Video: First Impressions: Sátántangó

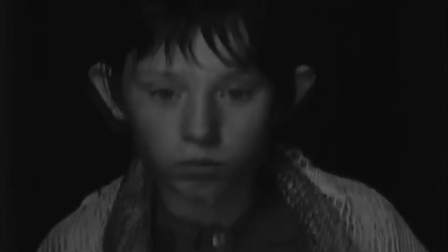There's a reason why this film is shot in black and white and completely comprised of long shots.
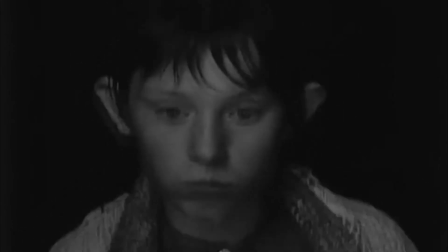It's for the sole purpose of making you feel just as soulless and empty as the characters in the film.
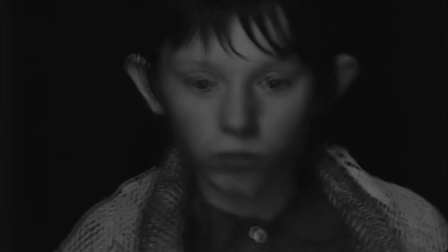And it works brilliantly, making the film all the more immersive.
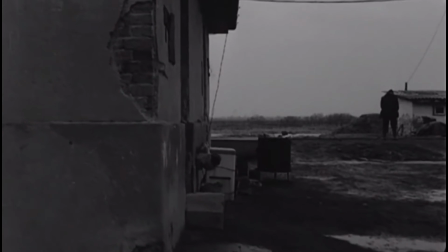Another unique aspect of this film is the way it plays with chronology.
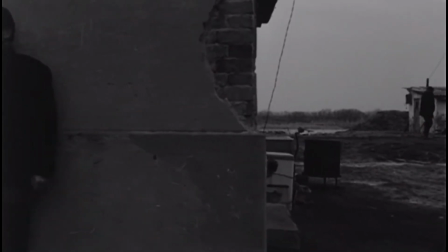The whole film is split into chapters, and there are certain chapters that take place at the same point in time as the previous one, but from a different perspective.
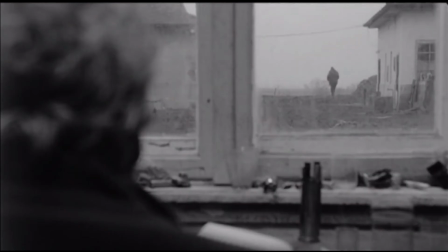This is nothing new when it comes to films, but what's meta about it here is how it functions like a tango, going 6 steps forward and 6 steps back for the sake of slowly but surely giving you the greater picture over a long period of time.
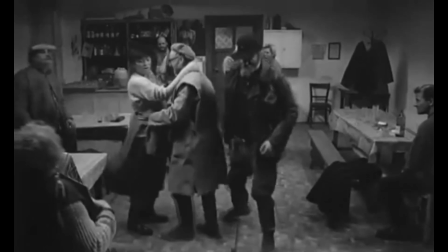One of my favorite parts of this film was the dance sequence.
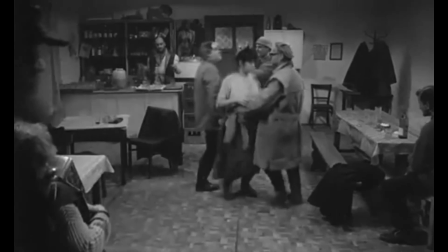In this 10-minute shot of the film, we see that the only way that these people can be happy in this village is
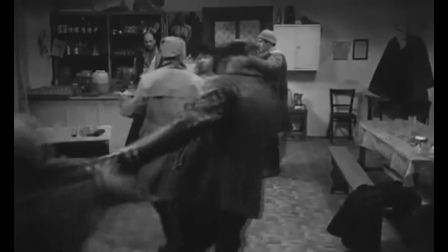by completely drinking away their feelings and losing control of themselves. One notable thing about this scene is that it was completely improvised by the actors.
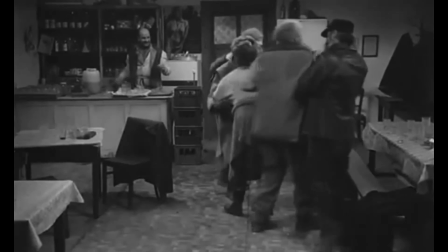According to Béla Tarr, he actually got the actors drunk for the sake of making the scene authentic.
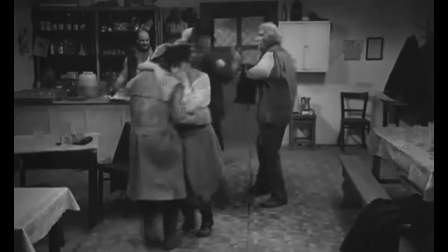And I believe him. Throughout the scene, you totally feel the energy of these characters.
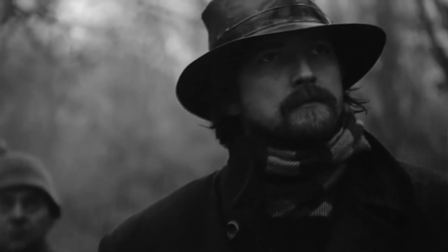There is a lot to appreciate about this movie, and most of what I saw was a recipe for a 5 out of 5 movie for me. There's just a few problems that I feel I need to bring up.
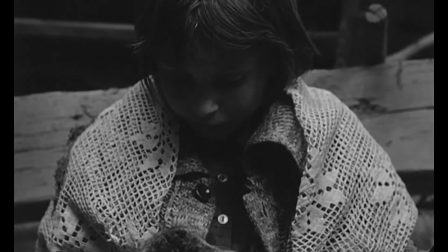Now, if you've seen my video on Milo and Otis and know anything about this movie in relation to animals, you're probably wondering what I think of that one scene with the cat.
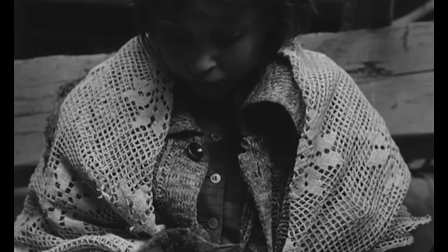First of all, from an objective standpoint, this part of the film is still a lot more ethical than anything in Milo and Otis.
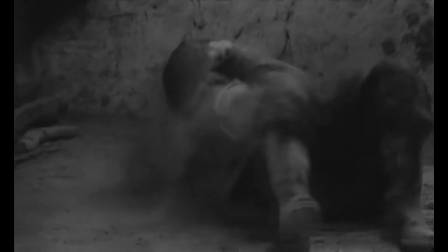But I'd be lying if I said this shit didn't make me uncomfortable.
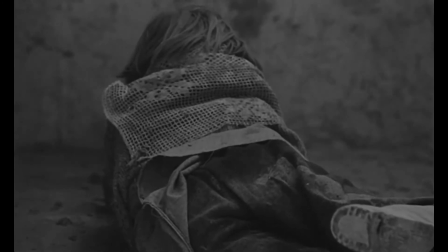But in all fairness, this is an accurate portrayal of what a child does when going through neglect,
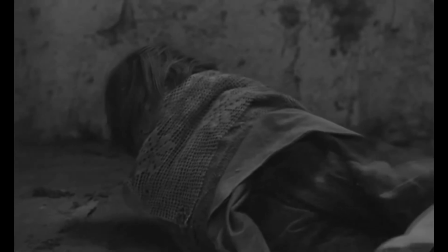and most of the animal cruelty here is more akin to a kid not knowing how to play with a cat without being too rough.
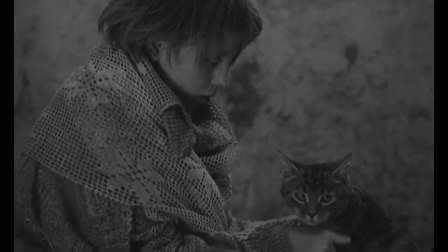And anything going further than that was apparently simulated via a sleeping injection that vets use during surgery.
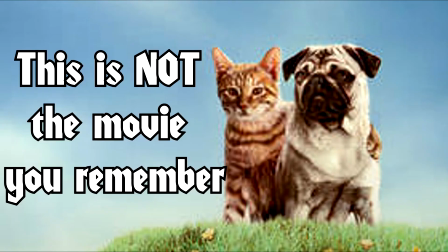I don't know, I'm still not sure if I would call this ethical, but when you've seen a pug get mauled by a bear multiple times, it kinda puts these sort of things in perspective.
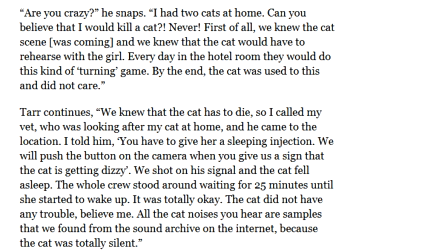I'll link to an article of Béla Tarr explaining himself so you can decide on your own.
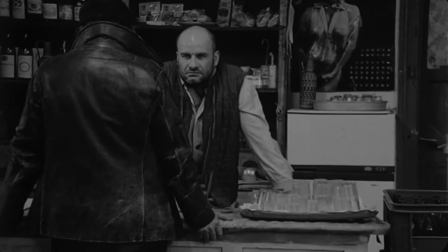Also, without giving too much away, there's a scene where a character dies and we have to see their funeral,
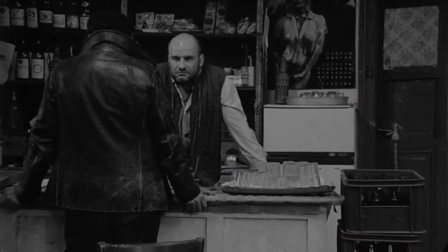and because the shot is focused on the corpse for so long, we can see the body blink its eyes a few times.
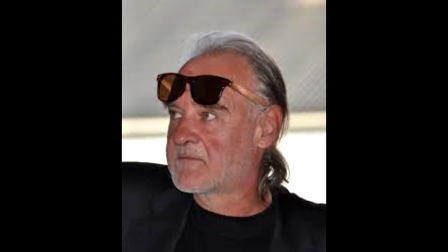Come on bro, all you had to do was tell them to keep their eyes closed for 10 minutes. Oh, and one more thing.
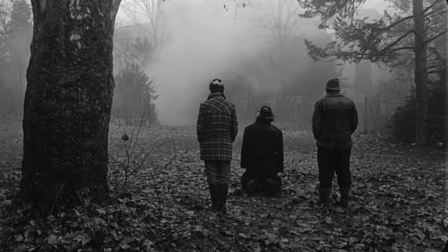You know that stock wind sound effect that you hear in every other piece of media when it seems like they can't afford to make their own sound effects?
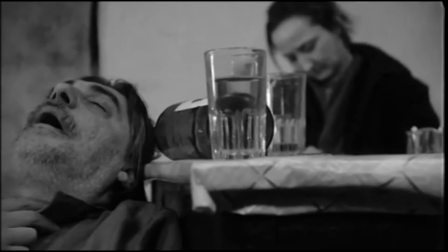Yeah, you hear that a lot in this movie. So yeah, despite some of my complaints, I can definitely see why this film is hailed as a masterpiece.
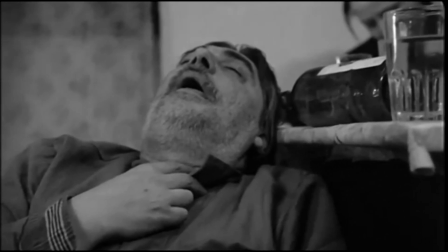7.5 hours definitely seems like a lot, but the 2 intermissions make it very easy to pace yourself for a multiple day viewing like a miniseries. But if you choose to watch it on Vimeo, they give you exactly 3 days to watch it, so do not wait any longer to finish the film or you'll have to rent it all over again.
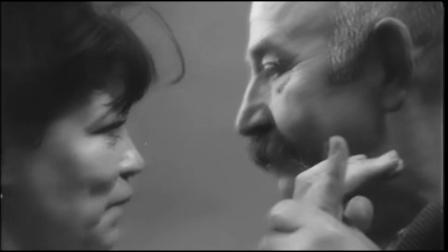If you have any convenient way of watching this movie, and you think you've got the patience for it, go check it out.
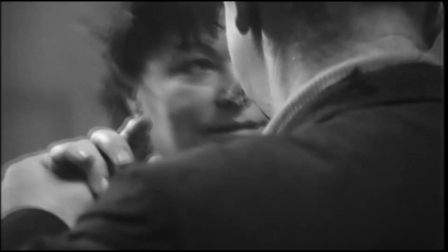Sátántangó is a rare gem of a film that is worth watching at least once in your lifetime.
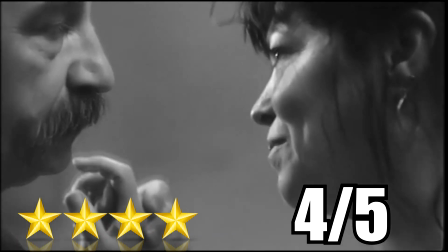A 4 out of 5. But those are just my first impressions.
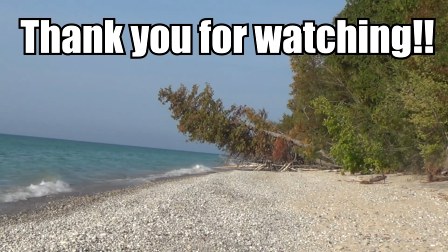If you like what I had to say or how I said it and you want to see something with a little more thought put into it, then I would recommend checking out one of the 2 videos listed on screen. And if you really like what you see, then of course, subscribe and ring the bell. And be sure to be on the lookout for my next long-form video, which will be revisiting V for Vendetta in the year 2020.